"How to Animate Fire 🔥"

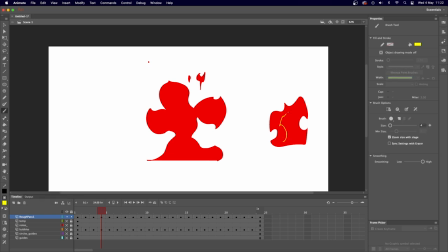[41:22]
And then in the middle, you've got your kind of either, I'm not sure if it's the hotter section or the cooler section, can't remember which around it is. Whiter is hotter, so I guess it's hotter, I don't know. We're going to add in this yellow section to our animation now.
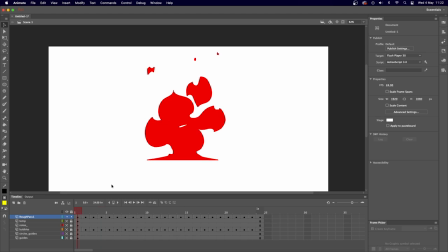[41:37]
So we're going to want to work on a new layer. So this is, maybe we could rename this to Rough Pass Red, and then we'll make a new layer above and call it Rough Pass Yellow. So I'm just going to lock the Rough Pass Red layer.
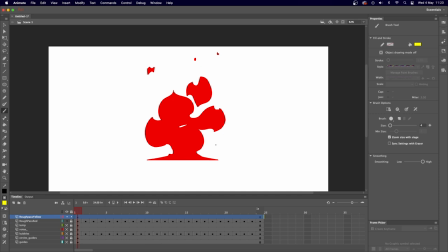[41:52]
So I'm going to select, again, just another block colour, so I'll use yellow, but we're going to use these base block colours to add in a gradient shortly. So the thing to do is to use the same kind of philosophy we've used, you know, design philosophy
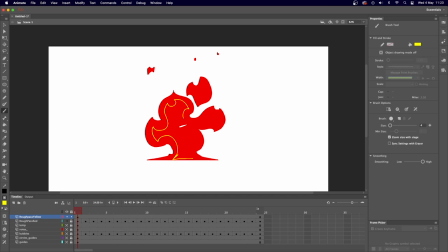[42:11]
for the main bulk of the fire, and just kind of use sharp edges and curvy lines to kind of create this kind of inner, hotter section of the fire.
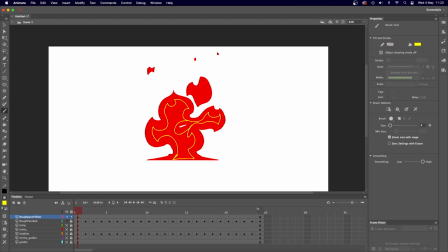[42:24]
Giving it the same kind of space. So this is a gap here underneath, so I'm just going to make sure that I kind of go around that so we can see it. So you can kind of go to the base if you want, or you can kind of treat the base of the fire as a section to kind of avoid as well.
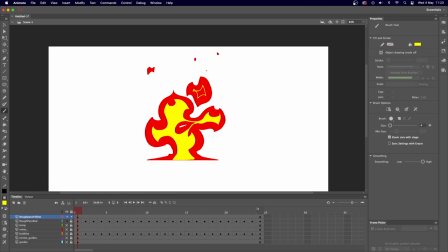[42:41]
So I want to kind of go in quite away from the edge to kind of give it. So I don't think I'd bother giving this little section, any yellow in it, because I don't think it's big enough. But we can go through and just do the same sort of thing. So you can put on onion skin if you want as well, so you can kind of keep track.
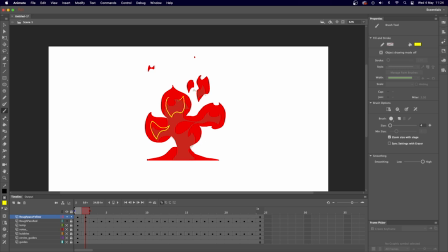[42:58]
But we can kind of make this a little bit more erratic if you want, so you can break shapes away easier. So, you know, this one has kind of closed back up again, that shape. So kind of just using the shape underneath to kind of inform
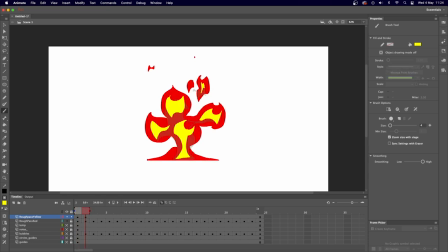[43:19]
the shape of this yellow one. So I think by rule, I wouldn't give many of the breakaway sections any hotter yellow segments, because I think they've lost their energy already because they're breaking away from the main bulk. So I'd keep the main
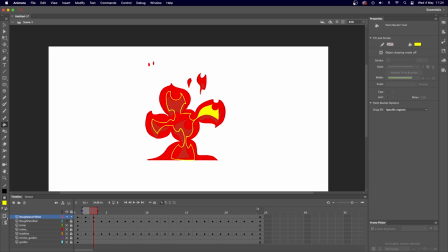[43:37]
section of the fire the focus of where we're adding, change the gap options there, this kind of hotter yellower fire. So I might just actually disconnect it from the actual base like that. Again, this can be a little bit kind of more freeform, kind of change this up as you wish, because I think this is
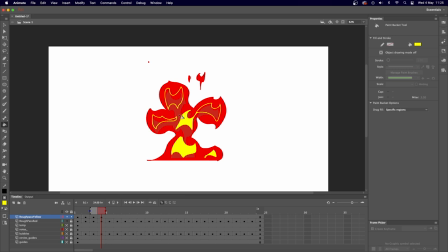[43:57]
what will make the fire look kind of ferocious and erratic, I think. So again, just adding blank keyframes into these. Also, if you have any questions about these videos, like as you're trying to follow along perhaps,
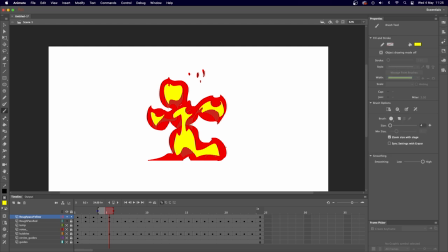[44:13]
feel free just to comment below and just say like, oh, this isn't working, have you got any advice on this, and I'll try and, you know, respond as soon as I can, among everything else that I do. But, you know, this is kind of what I enjoy doing, so I'll try and respond as quickly as I can,
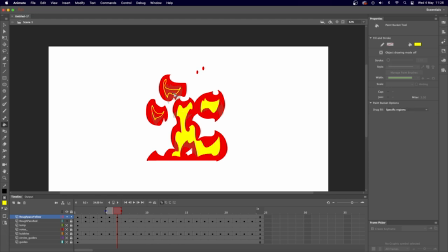[44:33]
so you can kind of be getting on with your animation experiments.
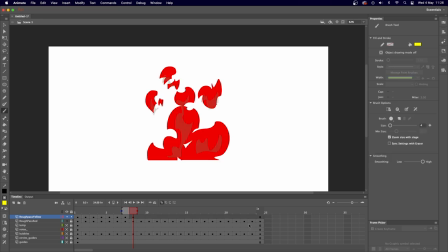[44:40]
If you want further animation people to follow, like tutorial channels and things, check out my channel suggestions.
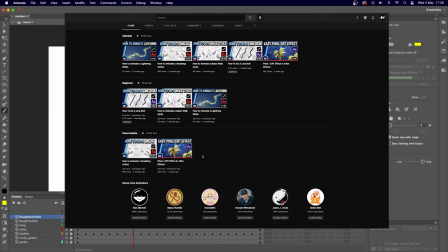[44:48]
There's lots of other people on there who are very good at animating and tutoring as well.
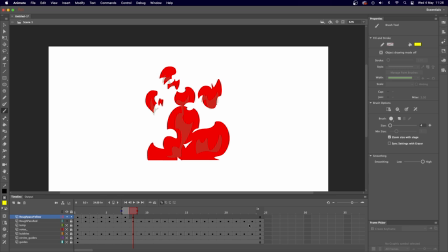[44:54]
Their videos are very easy to follow. So have a look at those to kind of supplement your learning and research.
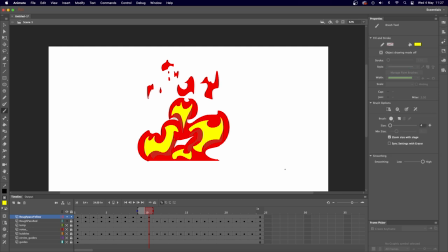[45:09]
So don't be afraid to have lots of different hotter inner sections in this fire as well. So kind of changing up these shapes quite a bit, but as long as we keep the same idea that we're keeping away from the edge, I think it'll look fine.